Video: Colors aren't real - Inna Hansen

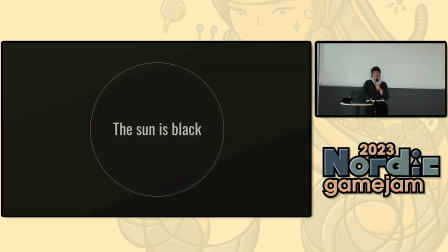[25:30]
The depressed don't really perceive color in the same way that not depressed people do. There's also a lot of other ways to perceive color. But the eyes, they still pick up and process the color.
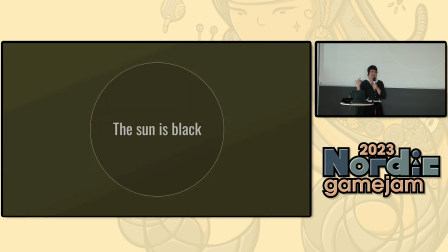[25:47]
But your brain doesn't care when you're depressed. You're like, you've heard that a lot, probably like feeling blue.
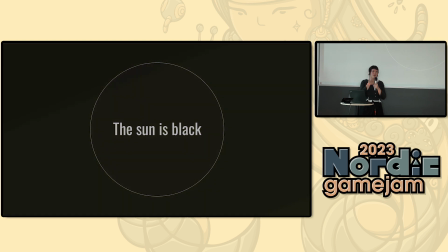[25:56]
It's actually like feeling colorless is more accurate.
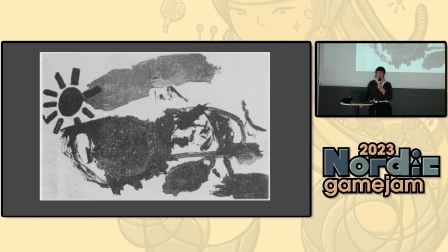[26:03]
So there was an earthquake that happened in Armenia in 1988. and a lot of children got orphaned and they ended up really really traumatized and depressed
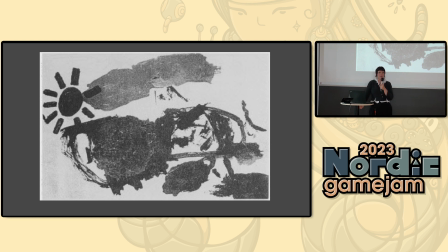[26:22]
and so there was this rescue mission where they put them into like different sorts of therapy and one of the biggest things which is like really easy for kids is art therapy they would draw a lot and what was really ominous and like scary was that these kids were
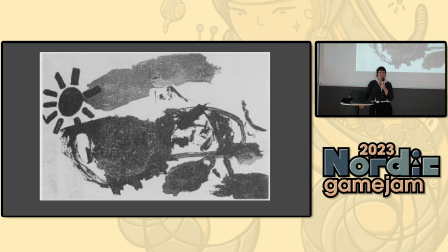[26:40]
drawing black suns they were almost like not using any colors at all they were just doing black suns all the time and so they did like a little experiment the doctors there they took away the black crayons and paints and stuff
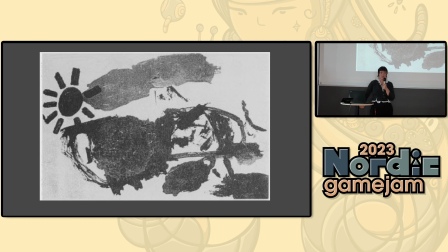[26:54]
and then the kids just got outraged they refused to draw they didn't want to draw at all but then as time passed and the trauma like lessened a little bit then they returned to drawing color in
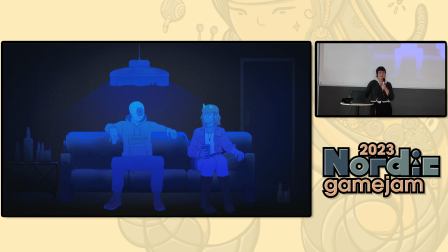[27:15]
our game we have this heavier kind of situation where this is the assault scene in our game it's quite shitty for our main character to be in this and
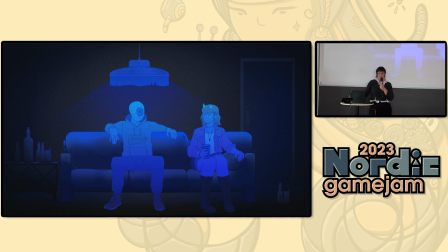[27:30]
the way we depict this is in monochromatic hues in order for to tell her story and from her perception because she she struggles to
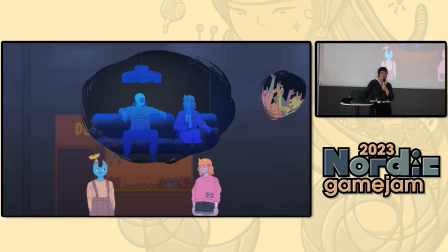[27:43]
see color when she later then tells her friend about it as many people who've experienced traumatic things you'd sometimes struggle to speak about the thing so she instead lies about it and tells it
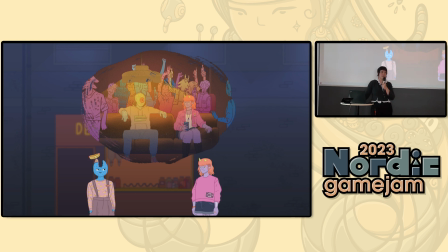[28:03]
a different story where it's painted in rainbow colors another
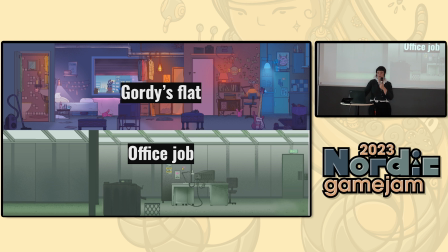[28:12]
way to do narrative and colors is to show what the character is comfortable with and what kind of colors they relate to and then after you've established all of
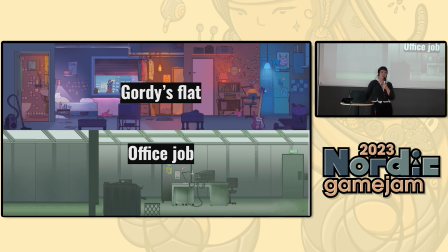[28:30]
that throw them into a situation where they don't belong at all so at her very boring office job there's like a really long hallway there is no colors at all it's all like grayish greens you
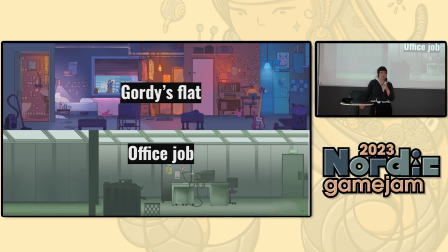[28:46]
can see that she doesn't fit in at all she sticks out like a sore thumb and
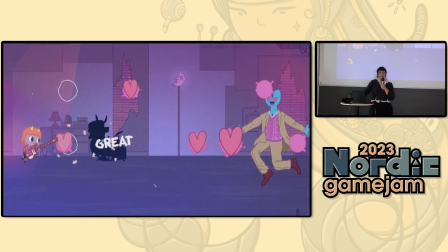[28:56]
in the mini games we kind of wanted to be more upbeat so we want to lift up the player when you're playing the the mini games so the color palette is brighter now
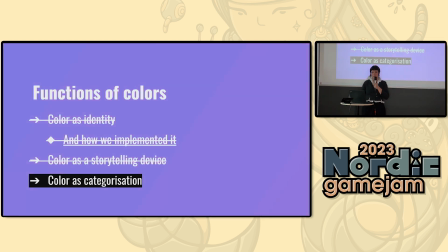[29:14]
we've come to color as categorization that is color coding and it's also a way to drive narrative but I'll get
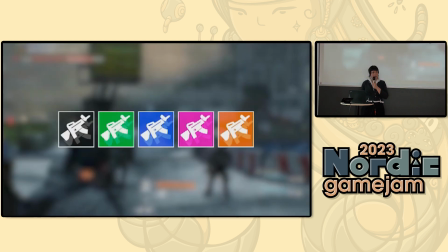[29:21]
to that. You've probably seen this a lot, this rarity systems in video games, and this is an established system.
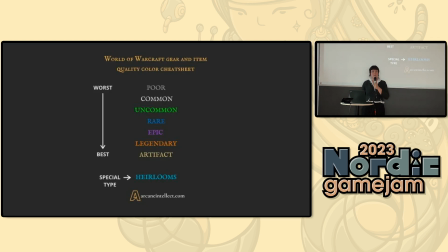[29:32]
This is the same thing. This is the same thing.
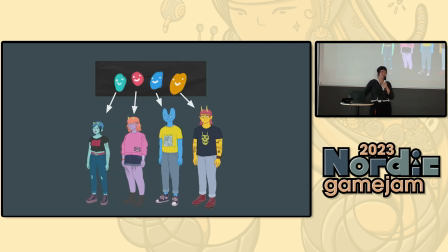[29:38]
The way that we use color categorization is for narrative specifically, and we gave our characters very consistent, and consistency is the key here. Consistent colors that represent them.
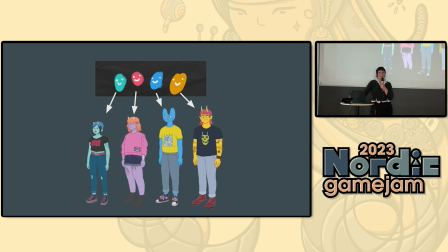[29:53]
So we have these like mini cut scenes throughout the game where we simplify a lot. And I'll show you how this works. So because Gordy is that color, notice her color.
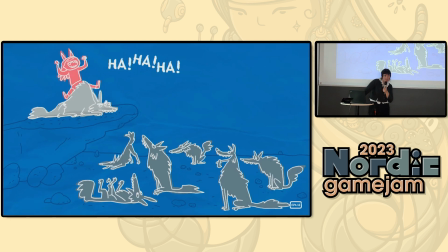[30:08]
And then you see that's her. Even though it's really, really simplified and there's few elements on her that are recognizable, you can still recognize her color.
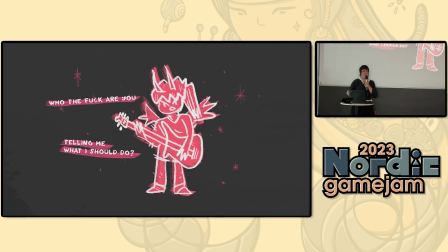[30:20]
And this is drawn in a completely different style, for a different effect, but you can still recognize her because of the color.
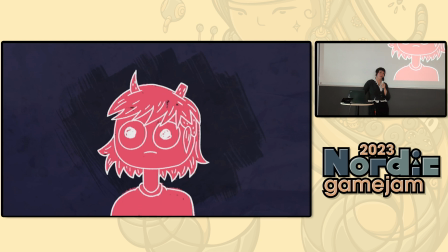[30:30]
Here she's peeing on a plant, and here she gets mansplained to.
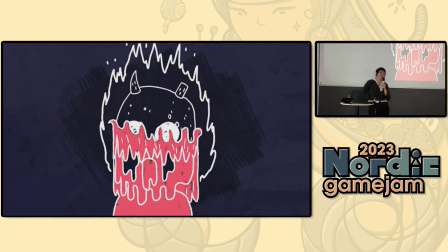[30:39]
There we go.
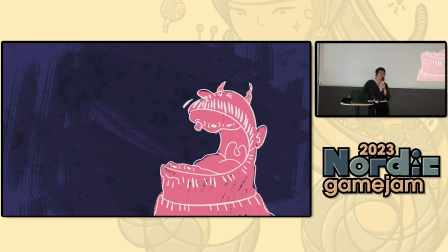[30:43]
And this is her uncle,
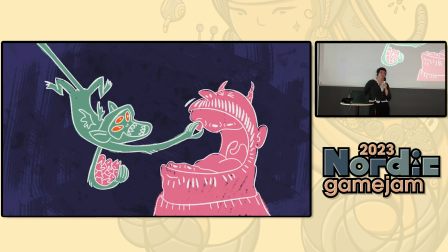[30:45]
so he has a very similar color to show the resemblance his teeth are being stole stolen by
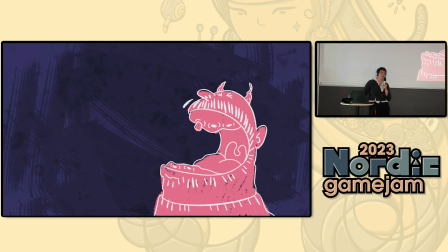[30:53]
a monkey demon and
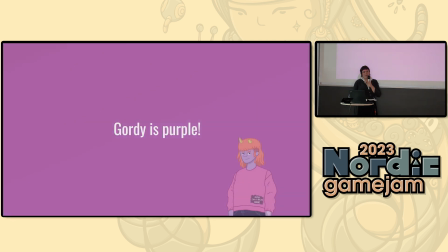[30:57]
that's it but another fact for you Gordy's purple
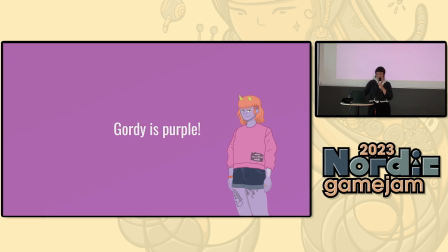[31:05]
she's not really purple but as we established you're supposed to lie about colors
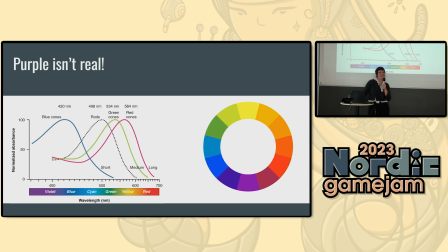[31:11]
and purple isn't real i also told you that i wasn't going to talk to you about color wheels but here we are as you can see this is the purple range of colors but this is actually not real because
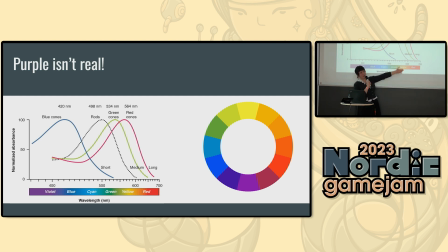[31:30]
colors is not in a wheel it's on a spectrum and so what happens is that these light waves and these light waves are perceived together and we sandwich them in our brain and
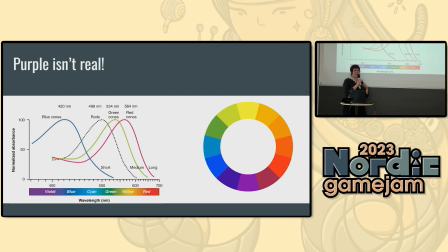[31:44]
we say oh that must be purple so it happens inside of your head rather than in the world there is nothing that is purple that is being reflected the closest you come to purple is violet
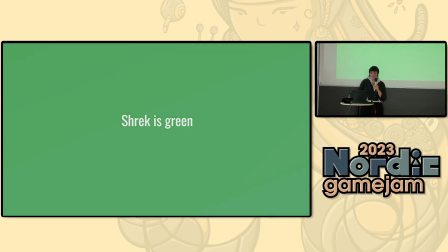[32:01]
shrek is green i'm not going to tell you shrek is not green
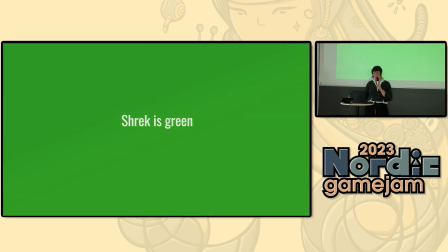[32:08]
I'm going to tell you a story instead. So the color of Heinz Easy Squirt Ketchup,
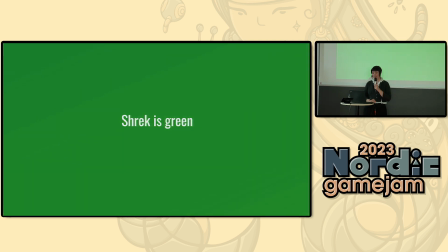[32:18]
which was discontinued in 2006, was the biggest campaign that Heinz ever had for ketchup.
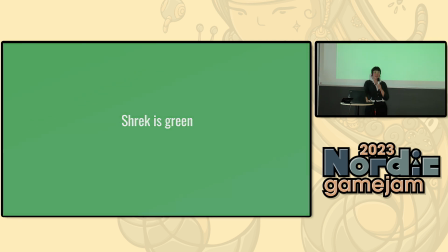[32:25]
And it was green ketchup and it was Shrek ketchup. And kids loved it. Everybody loved it.